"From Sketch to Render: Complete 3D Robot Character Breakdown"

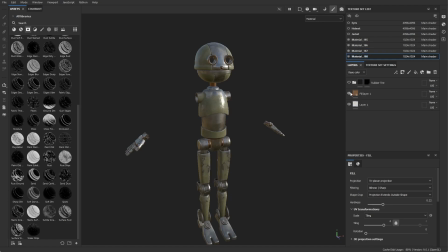(4:18)
To add more variation, I made some pieces in bronze. For the hoses on the back of the legs, I created a rubber material. That is how I also approached the texturing of the leather jacket and the helmet. Now it was time to export the textures.
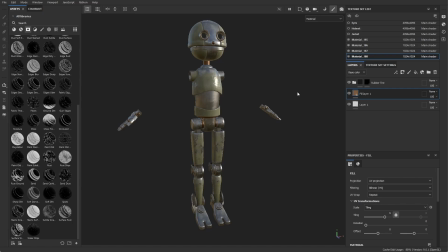(4:37)
In V-Ray there are two workflows we could use: the specular glossiness workflow and the metallic roughness. I will follow the metallic roughness workflow, which is a straightforward method for using PBR textures.
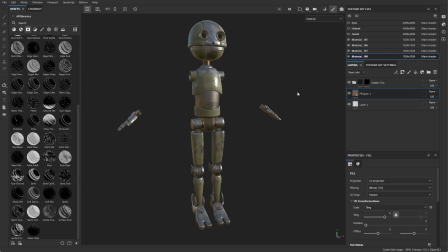(4:54)
If you want more insight into the two workflows, you could check our blog post Understanding Metalness,
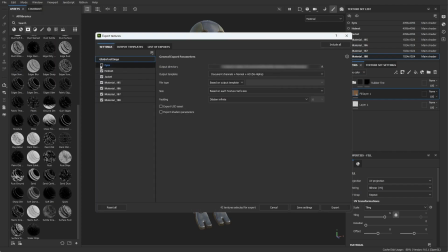(5:03)
With that said, I will go to the Export Textures menu and choose the V-Ray Metallic Roughness output template.
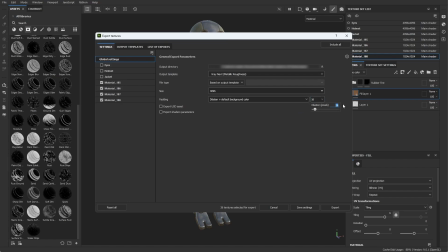(5:17)
When we click on Export, Substance Painter will export the textures we need, but I won't apply them just yet.
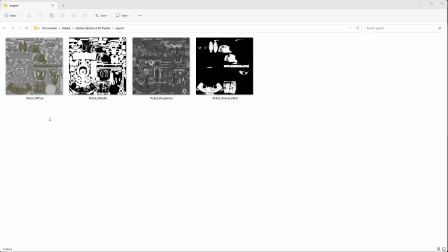(5:25)
First, I wanted to pose the model, find a good camera angle, and set up the lights.
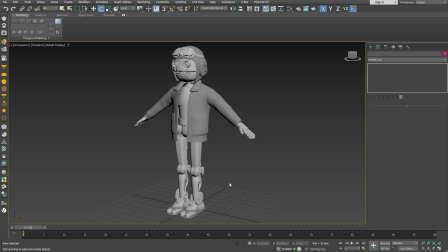(5:33)
To pose the character, I wanted to create a very simple rig using hierarchical links. Hierarchy links are very useful if you want to rig simple mechanical joints like on this robot.
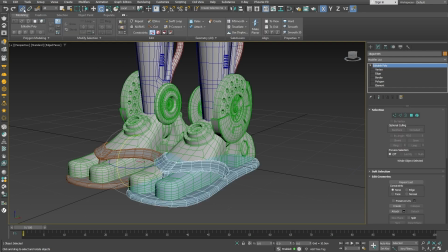(5:49)
First, I started with the flip-flops and linked them to the feet, then the feet to the legs.
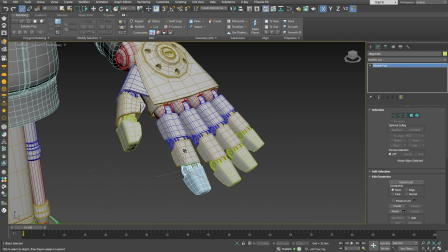(6:01)
This method was used for everything else. It is very important to ensure the pivot is in the correct position.
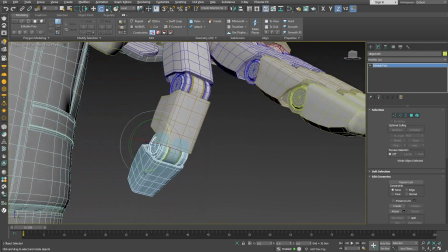(6:13)
This way, moving the character is much easier and can save a lot of time.
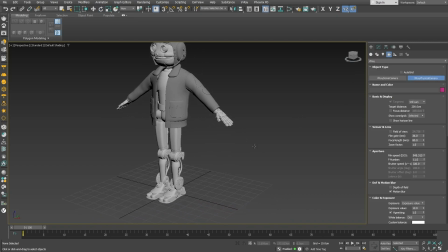(6:19)
Now it was time to set up the camera. I used a V-Ray physical camera.
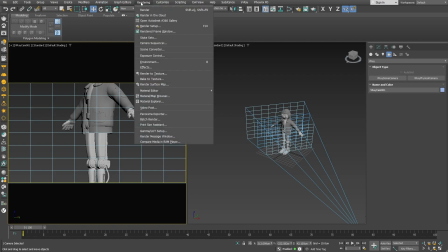(6:28)
From the render setup, the proportions and the resolution can be adjusted.
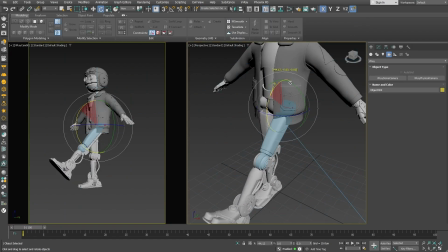(6:36)
After that, I started posing the character.
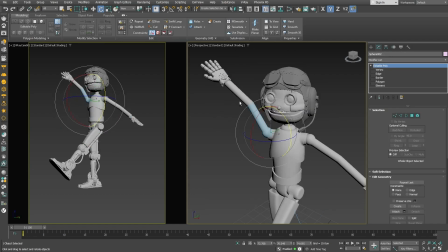(6:42)
For now, I had to hide the jacket to pose the arms.
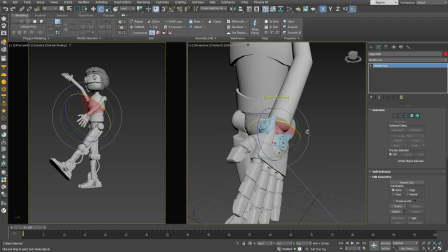(6:47)
When I'm ready with the character's pose, I will pose the jacket separately in ZBrush.
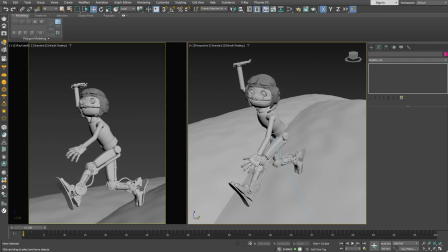(6:55)
When I was happy with the pose, I added the model of the plane, which was modeled using only 3ds Max, and added the ground.
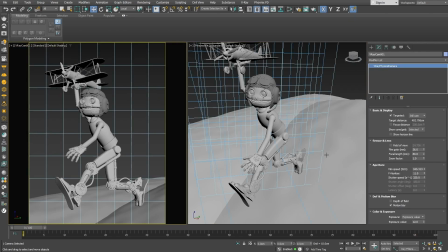(7:07)
To enhance the image, it's important to find an interesting camera view.
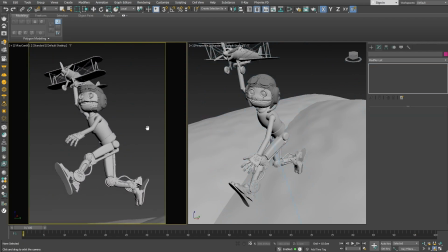(7:13)
I placed the camera slightly below the character to make it more dynamic.
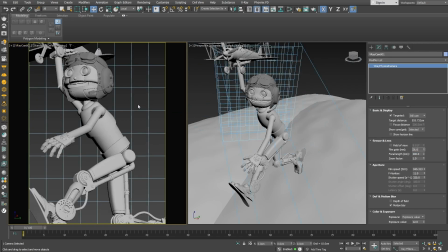(7:19)
From the camera options, the focal length can be changed to achieve a more dramatic effect.
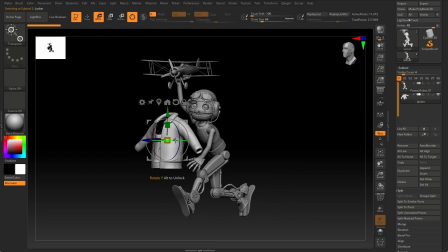(7:29)
Now it was time to pose the jacket.
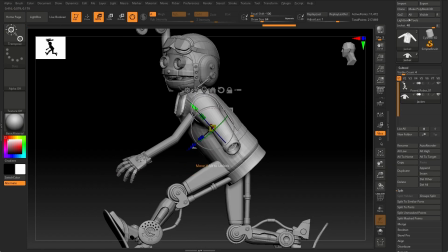(7:32)
I imported the posed character into ZBrush and started modifying the jacket.
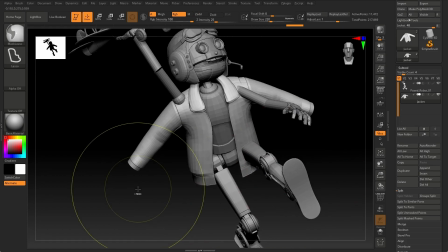(7:38)
I did it by masking the parts I needed and rotating them carefully.
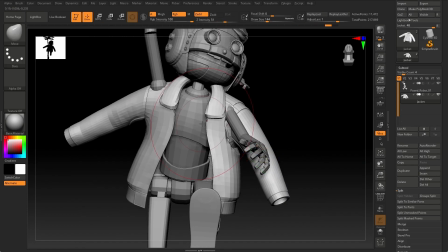(7:43)
As I mentioned earlier, with good topology, the posing process is much easier.
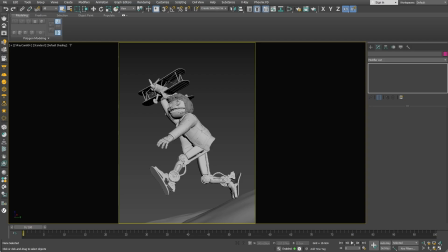(7:53)
I returned to 3ds Max and added the model of the oxygen mask.
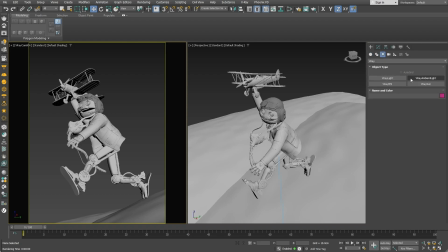(7:59)
For an effective render, it's crucial to have a good lighting.
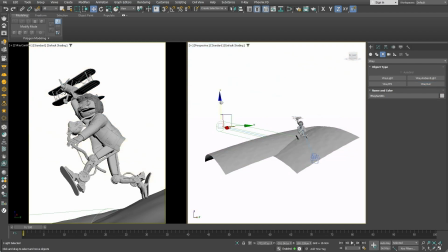(8:05)
For this image, I used V-Ray Sun. When lighting an image, I start with gray materials only.
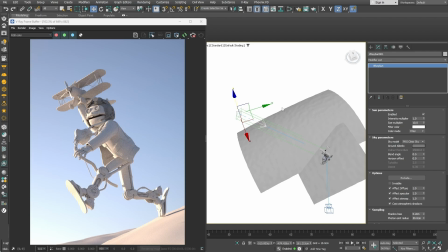(8:14)
This way we can see clearly how the light interacts with the objects and find the best look.